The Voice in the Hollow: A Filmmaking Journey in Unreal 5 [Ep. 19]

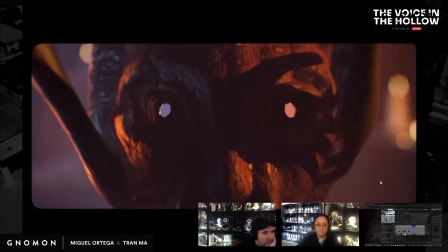(64:04)
I mean, they are coming from candlelight, which would be technically a hard shadow. I might soften them a little bit still. What do you think, Tran? I think slightly softer.
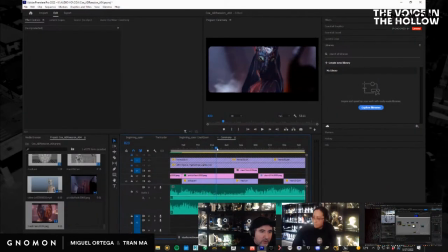(64:24)
I'm also going to scale it down a little bit, which is, again, why I'm rendering it at a higher resolution. So I could scale it down just a tiny bit. Let's come over here. I might move this.
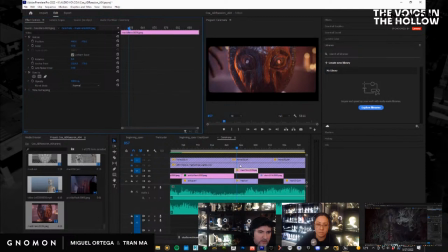(64:48)
And like that. All right, so let's take a look at how that plays.
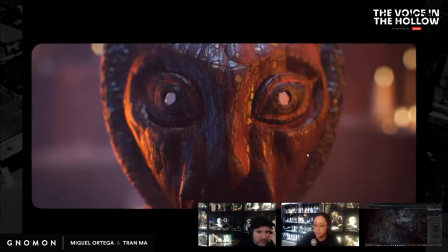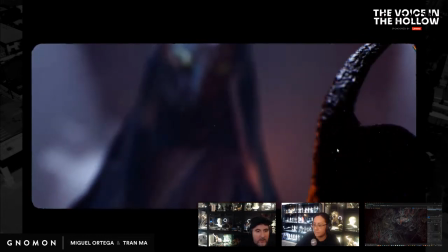(65:07)
All right, so let's see. So we have this orange light coming in from the side.
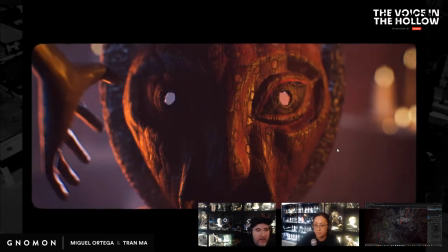(65:14)
Okay, that's good. That works with that. Is there total lighting continuity?
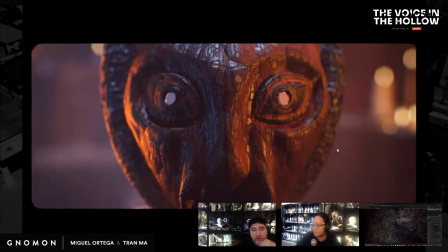(65:19)
Of course not. There would never be if you go and you look at a lot of films. It's all a bunch of cheats.
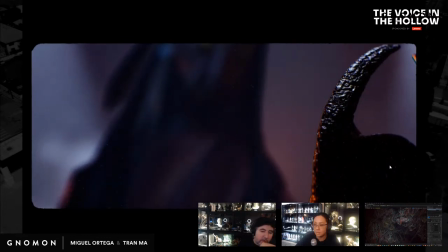(65:25)
Maybe I could put a little bit of fill back here.
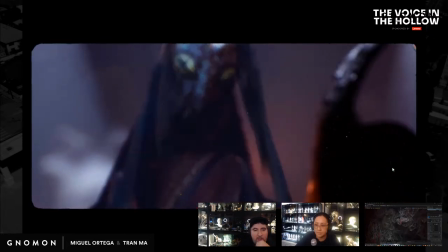(65:30)
But I don't really want to. I like it being silhouetted, and I like that it feels almost like devil horns.
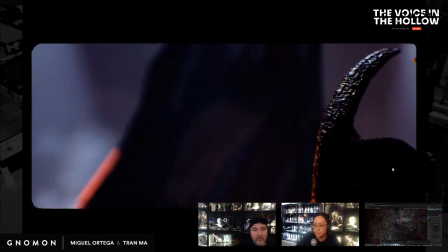(65:38)
Obviously, this image of the horns
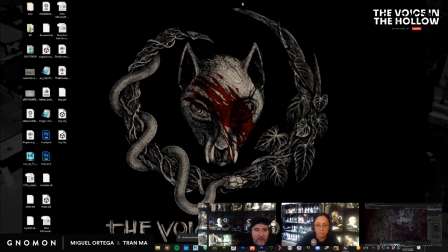(65:43)
is a very important symbol, since it literally represents like the tree and the mask and the altar.
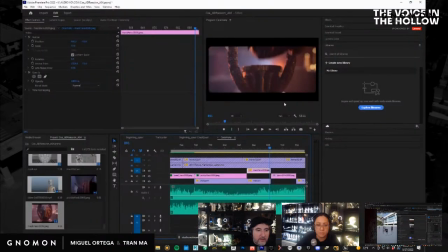(65:51)
So it's pretty important. I think that looks pretty good. So let me just take a look at it again.
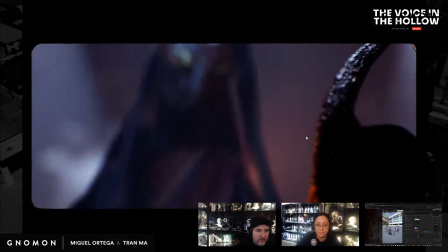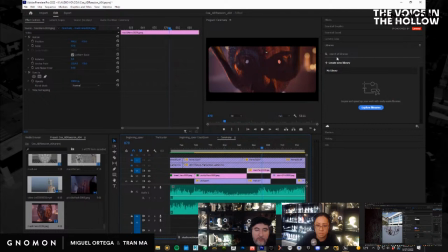(66:09)
So let's see where that light is coming from and see if we can soften up the shadows a little bit.
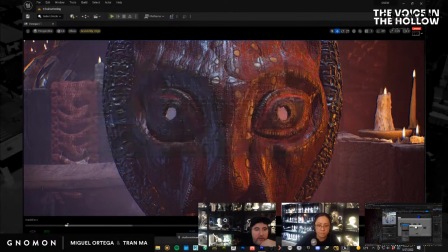(66:16)
It's just not very interesting to watch me render. And that's what I'm a little bit afraid of. So let's save all.
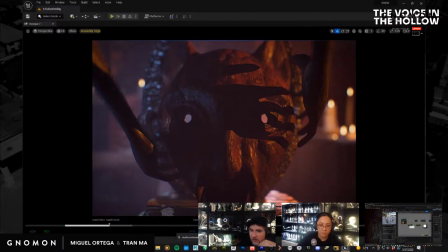(66:27)
So we'll come right around here. Okay, so now I just have to figure out which light this is. I've reduced the amount of lights.
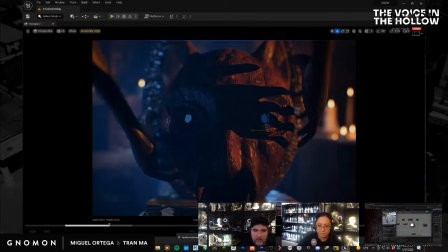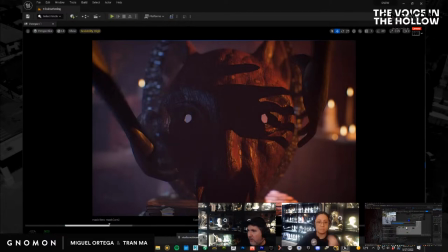(66:46)
So there you go, it's that one right there. So I could just go into my source radius. Just soften it a little bit. I think that looks better.
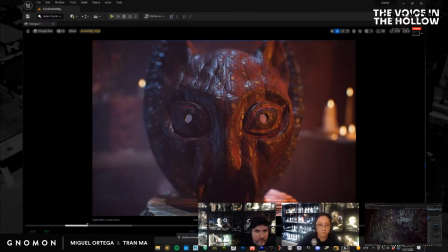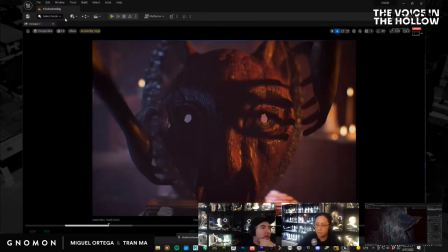(67:15)
Yeah, definitely looks better. All right, I'm not going to re-render that.
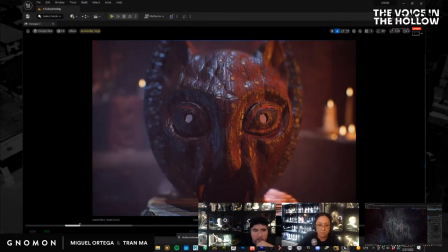(67:19)
I'll render it off screen for next week, but that works much better for me.
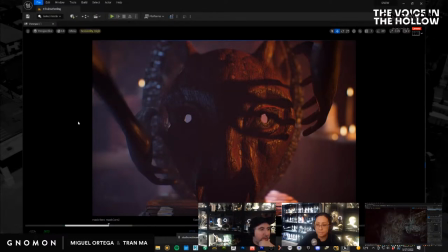(67:25)
So let's, you can see I save a little bit too much, but let's go on to the next shot.
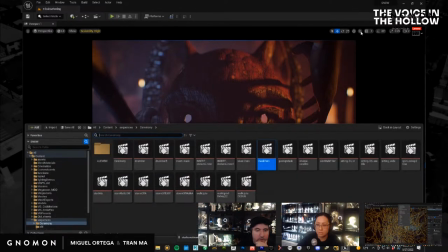(67:34)
So,
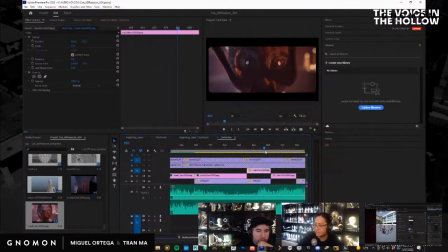(67:39)
the next shot is this one here. She kneels down and she's given this thing.
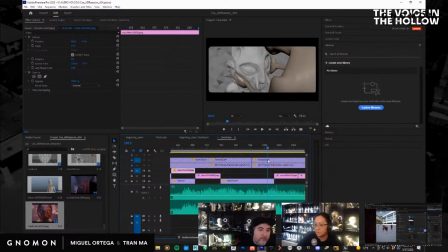(67:47)
So I don't have the final animation for Ala, which is the girl, but we could start kind of figuring out the lighting anyhow. So there's a few problems that we're going to have with this.